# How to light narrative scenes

But again, that's going to be tougher to pull off in a scene like this because, of course, we are so directional and we are lighting with the intent of it becoming dark. So you have to play with it a little bit that way. But my biggest suggestion would be to light whole spaces and to set your fixtures in a way that are going to catch your eyes. If you want to see, by the way, off topic a little bit, but if you want to see a really cool thing about catch lights and how those work, look at the behind the scenes for Knives Out. Some of the stuff that they did to make glasses reflections look like certain lighting things. It's unbelievable the amount of detail that went into the lighting, specifically catch lighting for that movie. So that's a super, super cool behind the scenes I think you can find online. Okay, so all that to say, let's look at one more here real quick here. So let's go to this guy.
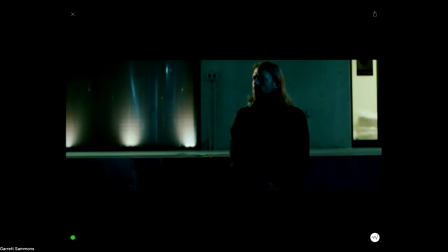This is where we can get a really good example, not only of the three lights and how they're working on our subject, but also on those practicals in the background. Again, these three right here, these are those Lycos Plus lights that are set to like 2% intensity.
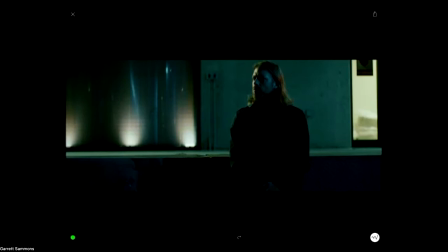So they are extremely bright lights. But again, nobody's going to question why the garage door has uplighting, right? But you can see just how much dimension that brings to the background of my scene. Without those, really all we're going to see is this blue reflection that's coming off of these plastic drapes that's going to draw attention to the fact that the moonlight is, of course, a source.
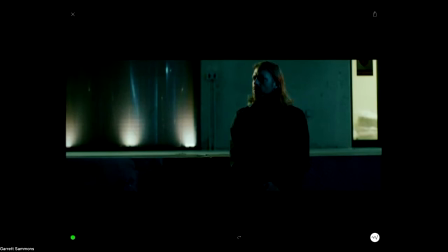So by having these practicals in that space to kind of add to the general aesthetic of the piece that we're filming here, does a lot both narratively but also functionally to kind of help kind of mask some of this reflection that's coming off of those drapes there.
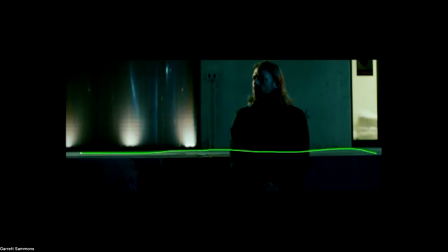Now, on the floor here behind him on this kind of concrete wall right here, that's where you can really see what our implied motivated light is doing, our white light is doing, because all of this that's being illuminated right here is coming off of this light,
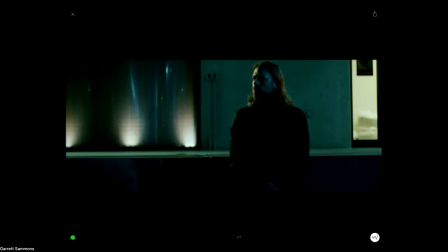which is up off camera in this direction here. And you can see that the tone of that is matched really nicely from this, which is catching some of the real light or the practical light that's coming up off of that.
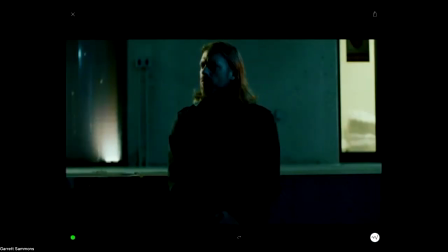Now, if we zoom into the face real quick here, again, same thing here. We have the white light that's kind of hitting this side of the face here. We have the blue wash from the moonlight that's coming across the camera side of the face. And then we're getting some of this orange light from the sodium vapor, which is coming across the side of the hair there.
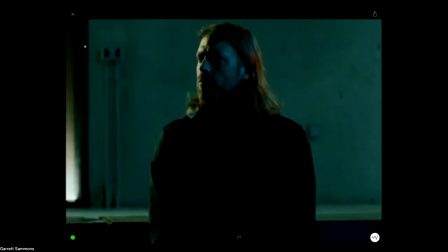Now, I don't know if you can see, I have to zoom in a little bit. Ooh, zoom in a little bit more here. But you can even see in the camera left eye,
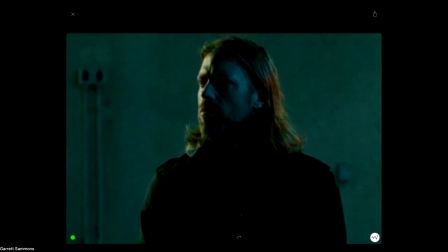we're still getting a catch light on that eye from that
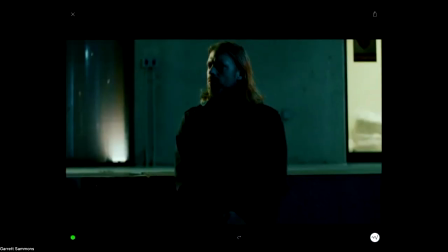1x1 hard that's hanging up over in that end on this side over here.
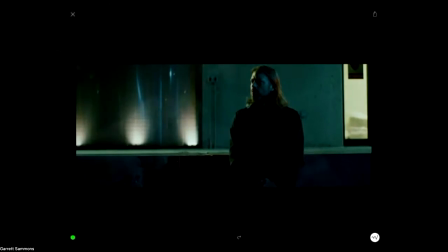So again, no matter how you have it set up, if we light with the intention of lighting a full space, right? Where does the scene take place? Let's light that space. And then of course we can modify and adjust as we need to for some of the close-ups and tights. Eliminates downtime, but also can set you up in a way to have lighting consistency throughout your scene. One of the things I find super distracting when watching a lot of pieces is when they go through and do these little individual lighting setups throughout a whole scene because they didn't light the entire space, that lighting can become inconsistent and that lighting can then draw attention to itself. And that's the last thing we want to do, is to draw attention to ourselves, because that pulls people out of the stories that we're telling, which of course is the entire purpose of why we do any of this, is to of course tell compelling stories. Okay, so let's see here. We only have a couple of minutes left here. So if you guys have any questions, please feel free to, again, throw them in the chat or throw them in the Q&A here.